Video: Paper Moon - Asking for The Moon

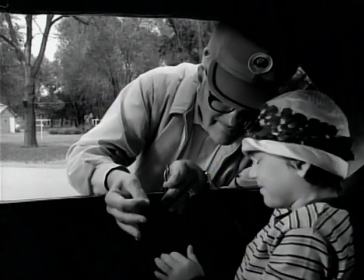[0:00] No, no, no, don't jump. Don't jump. Let me try. You want to try?
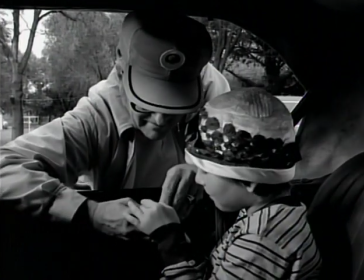[0:06] Yeah. Please, he'll hurt me, Peter. You're not going to get me for the movie.
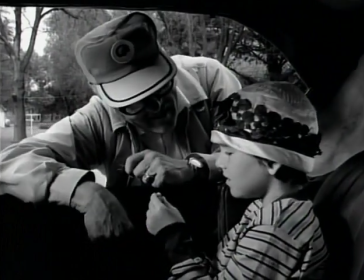[0:12] I'll come over. All right.
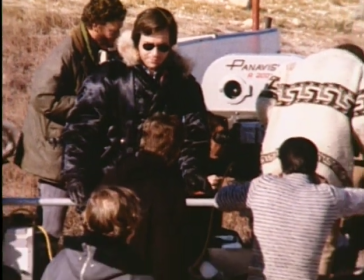[0:17]
We were preparing the picture, and I suddenly stopped and thought, we're 1935, which is the middle of the Depression.
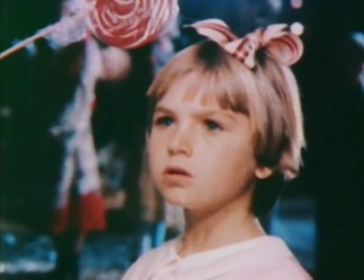[0:24]
The Depression is always associated to me with black and white, and we had two actors who were both blonde and blue-eyed, The little kids, smart-eyed, were pretty, and I thought it's not going to work. So I thought, I'm going to shoot this in black and white.
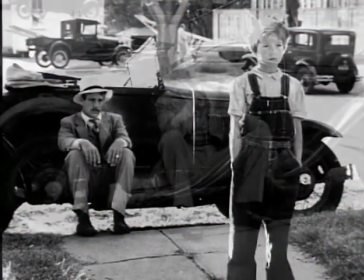[0:38]
I just think we're going to get the period a lot quicker, it'll work better. Orson Welles always referred to black and white as the actor's friend. Why Orson? Because every performance looks better in black and white.
You got to be careful, you know?
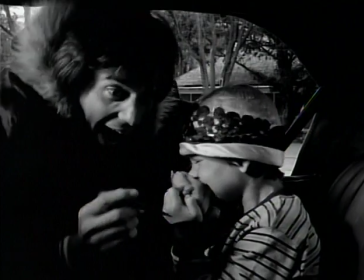[0:58] Ow!
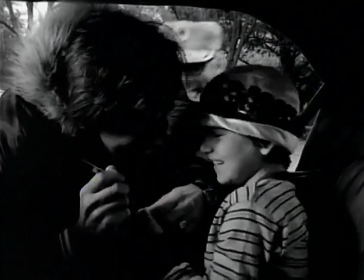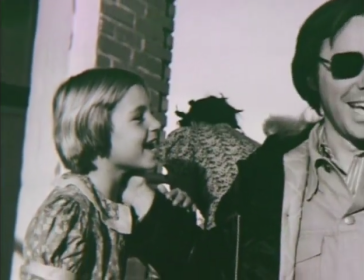[1:04]
This film, we wanted to shoot and treat it like an old classic 30s, 40s Hollywood black-and-white film. At that time, Peter was working with Orson Welles, and he was very close, friendly relationship, worked on a book with him, and whenever he came into town, he stayed in his house.
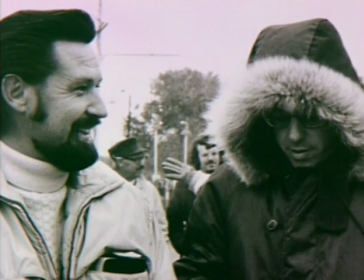[1:27]
And one day Peter said, Orson is staying with me and I would like you to meet him, you know.
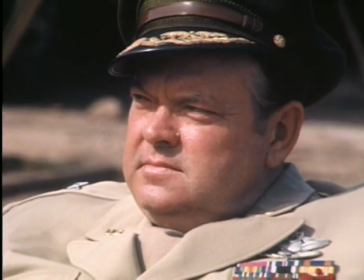[1:33]
And I told him, our next project is going to be black and white and he'd like to have a little chat with you.
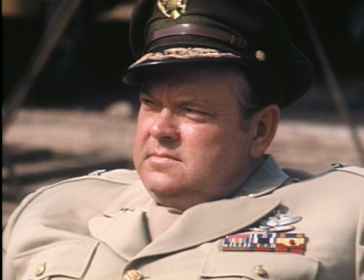[1:38]
So one evening I come over and meet this great man.
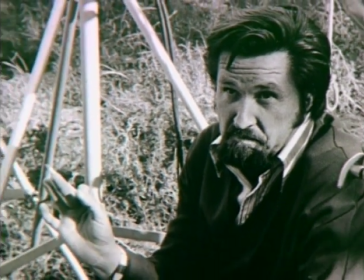[1:43]
And I was telling him I was testing all these black and white filters in every conditions.
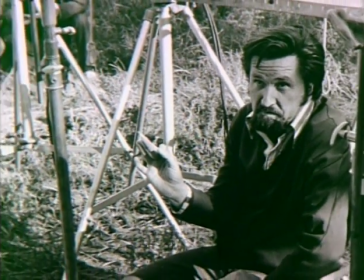[1:49]
And he was listening to me. And when I was finishing the report, what I was doing, and he looked at me, use red filter, my boy. I said, is that right? Only red filter? He says, yes, only red filter.
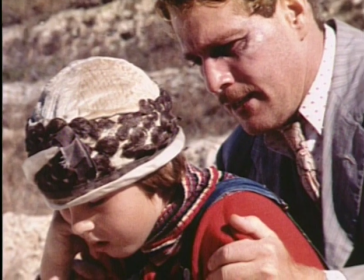[2:07]
The red filter, it accentuates the red,
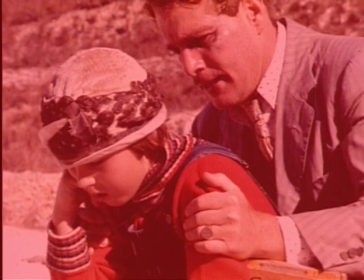[2:10]
which a face has a lot of red tones and red colors, and makes that very white, very chalky.
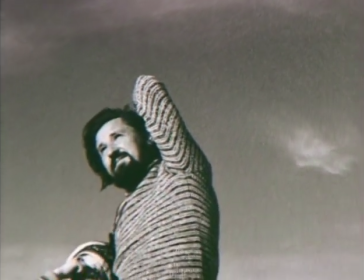[2:17]
Also, if you have the blue sky behind it, it holds back the blue and it makes it almost black.
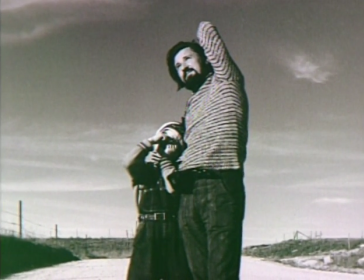[2:24]
So it creates a big visual contrast.
Mr. Robertson?
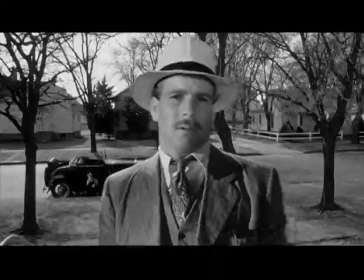[2:30] I'd like a minute of your time.
We decided, let's not have anything out of focus. And Laszlo did a great job, pretty much nothing out of focus in this picture.
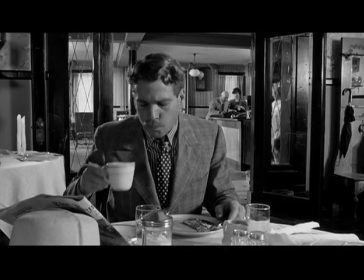[2:39]
That was part of the decision on the picture, to give it a kind of gritty look, a realistic look, feeling of being there. And the compositions were all, you know, with that in mind, everything was going to be sharp. For example, I think you could see this in the train station scene where Ryan is buying a ticket and you see behind the ticket taker,
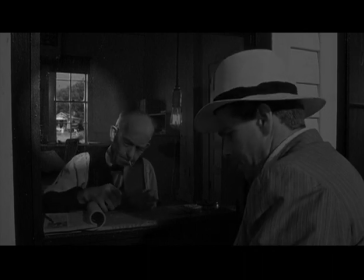[3:00]
you see some little girls and they're happy and playing and everything. And that's in the same shot. And because there's so much depth of field, they're in focus. So it has the full effect of what's happening. Rather than cutting to those little girls being happy, you see them in the frame.
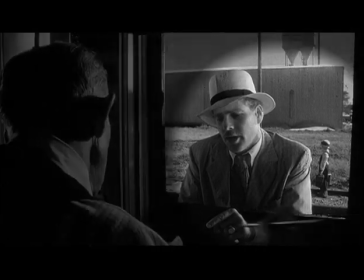[3:13]
And when you cut around, you see Tatum in the background, and she's also in focus, but she's sad.
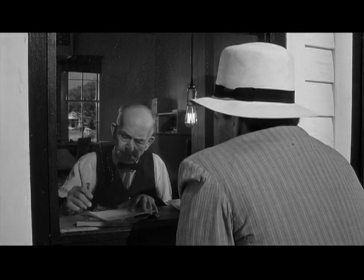[3:18]
So you get the effect of the two things with only two shots rather than four, and it's telling the story. It's cutting in the camera, really. Of course, if you add filters to it, it's even more difficult because you have to add more light.
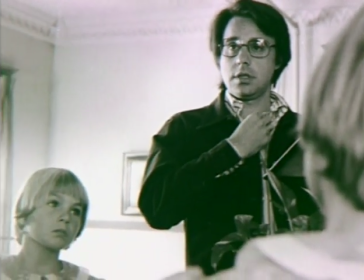[3:29]
So it was hot, some of those sets, to work in. I used these really hot arc lights, you know, burning up.
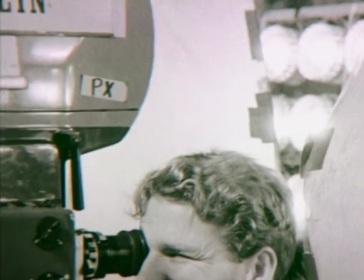[3:36]
I remember Ryan looked at me, says, you know, this is still the beginning of the picture.
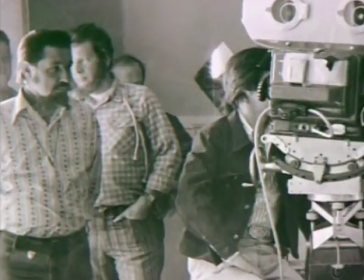[3:41]
He says, you don't want me to have any hair left, you know, at the end of the movie? And I said, I'm sorry, Ryan, you know, and I explained it to him.
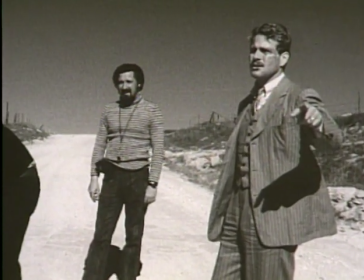[3:49]
He says, okay, okay, you are an artist, you know, so okay, do whatever you have to do.
Don't let it bother you.
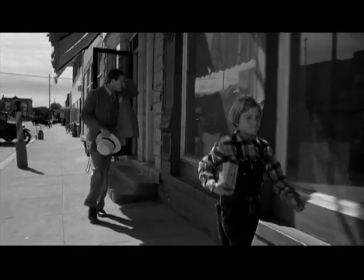[3:56] It ain't funny.
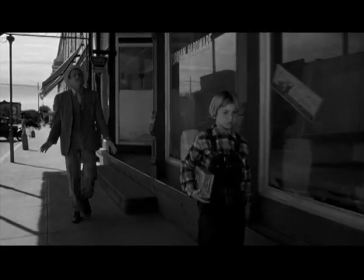[3:57]
Another aspect of Peter's style that he was using in this movie was to have long takes, to have lots of shots in one without any cutting.